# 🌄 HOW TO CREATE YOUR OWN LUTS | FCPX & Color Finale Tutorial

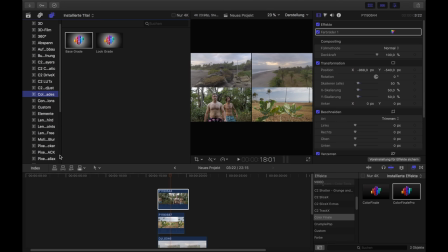[8:19]
It's a bit short now. Let's see all the, yeah, Color Finale grades.
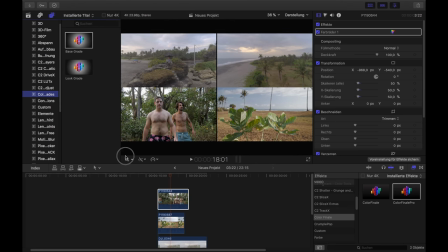[8:26]
You will find that, and then you can apply. Doesn't really matter. Look grade, it doesn't really matter what you choose, but just to have the correct name here, I do the look grade.
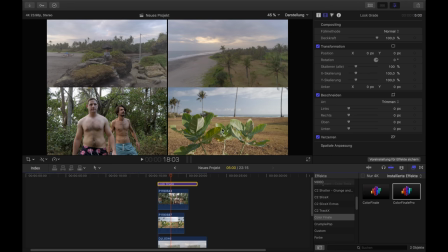[8:40]
And then do that off. And then you can start putting in Color Finale here. And we can start grading.
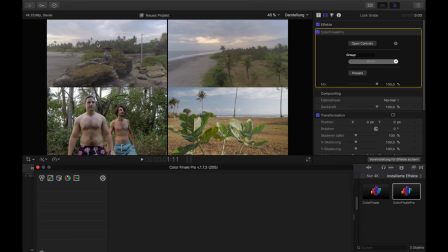[8:52]
So the good thing here is right now that we have all the clips in one image. So I can directly see what color change or how every color change that I make affects the other clips. So let's start with that. I'm usually starting with the blues.
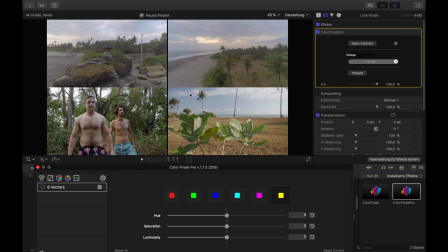[9:10]
Depends a bit, but I just like here in the blues, you don't see that right now, but there's a little bit of a purple tint in it. It's in this clip, it's not that hard. But in a lot of clips that I shoot where it's a little bit more sky, you can see that really much.
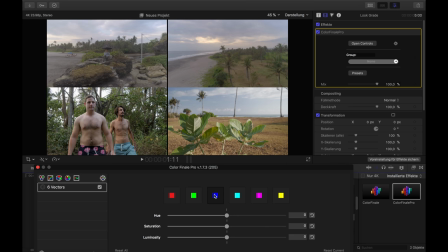[9:27]
So I don't really like it. It's just a personal preference. But yeah, I usually try to change that as much as possible. So you can see that here when I add the 6 vectors into Color Finale and address the blues here, then I could change the complete sky.
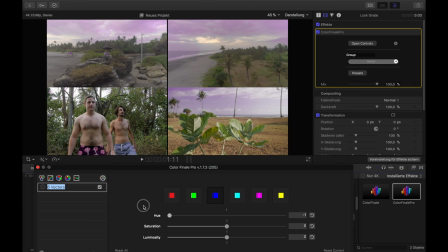[9:44]
So it's also good to just go completely to the right or the left at first so that you actually see what parts of the images you change. And yeah, so let's introduce a little bit more teal to get rid of that purple. Now you can see that here, like when I go in the middle again, it looks a bit more purplish than when I go to the right, of course.
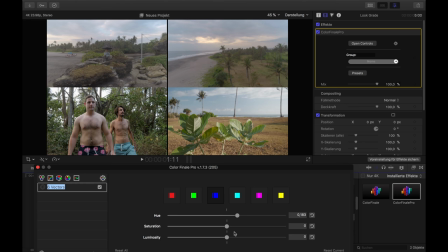[10:05]
And I would say that is good. What I usually do with the skies, with the blues, is bring the luminosity a little bit down. Do that because it creates a nice contrast to the clouds. But I cannot do that too much because then I would get banding here in the transitions of the sky.
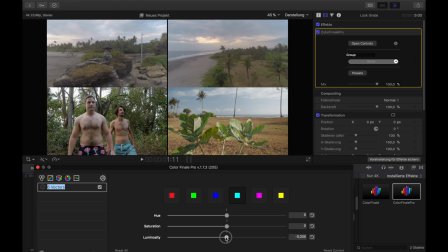[10:24]
That's also a reason why I do the same thing with the baby blues. So you can see that it would actually look very nice to bring it completely down here, but that creates a lot of banding and yeah, that's not nice anymore.
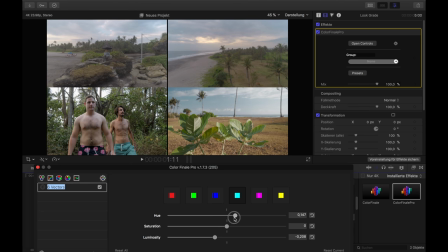[10:41]
So I can also change the hue a bit. It's important that you change the hue of both blue tones here, because if you don't do that, it's also more likely that you get banding.
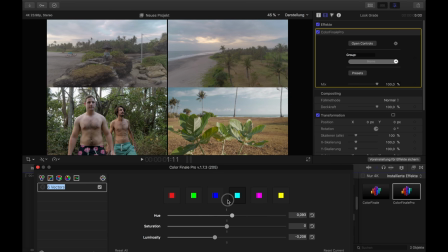[10:54]
Because like when you see here, this it mixes completely up with a normal blue, with that kind of blue. So you definitely want to affect both. They are definitely affecting each other. Yeah, let's do it like that. That is okay.
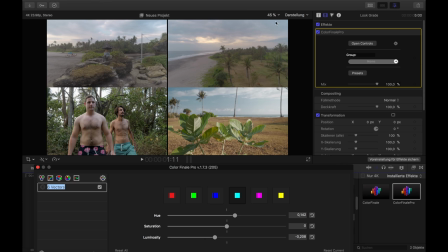[11:13]
Always look also at, I was mostly watching in this clip now, but all the time you should watch for the others here too. Okay, that's good in my opinion. And the next thing that I want to address are the oranges, and it's not really orange here.
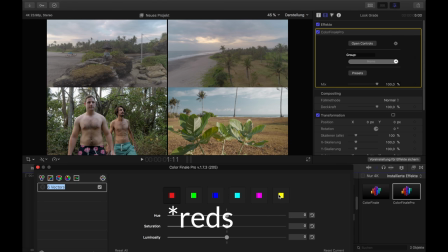[11:31]
We have the yellows and the blues. And you must know that the yellows also affects the greens. So, and of course, both also can affect the skin tones. So we need to be a bit more careful with that too. I would actually say, let's start with the reds.
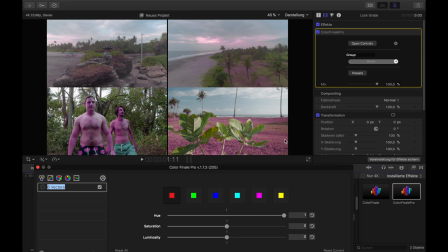[11:46]
Let's see what we affect. It's here like the grass everywhere. Here it's not that much, just a little bit. And of course, the skin tones. And skin tones are pretty important. So we need to be careful here. Bring that back. And so I like if that looks a bit more red,
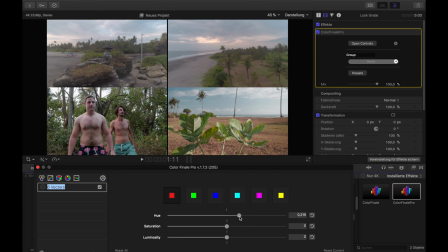[12:07]
just a little bit, not too much. Okay, that's good in my opinion. And also the good thing with the luminosity in a color is also that it gives it like a bit more an intense look in the colors, makes the colors more intense.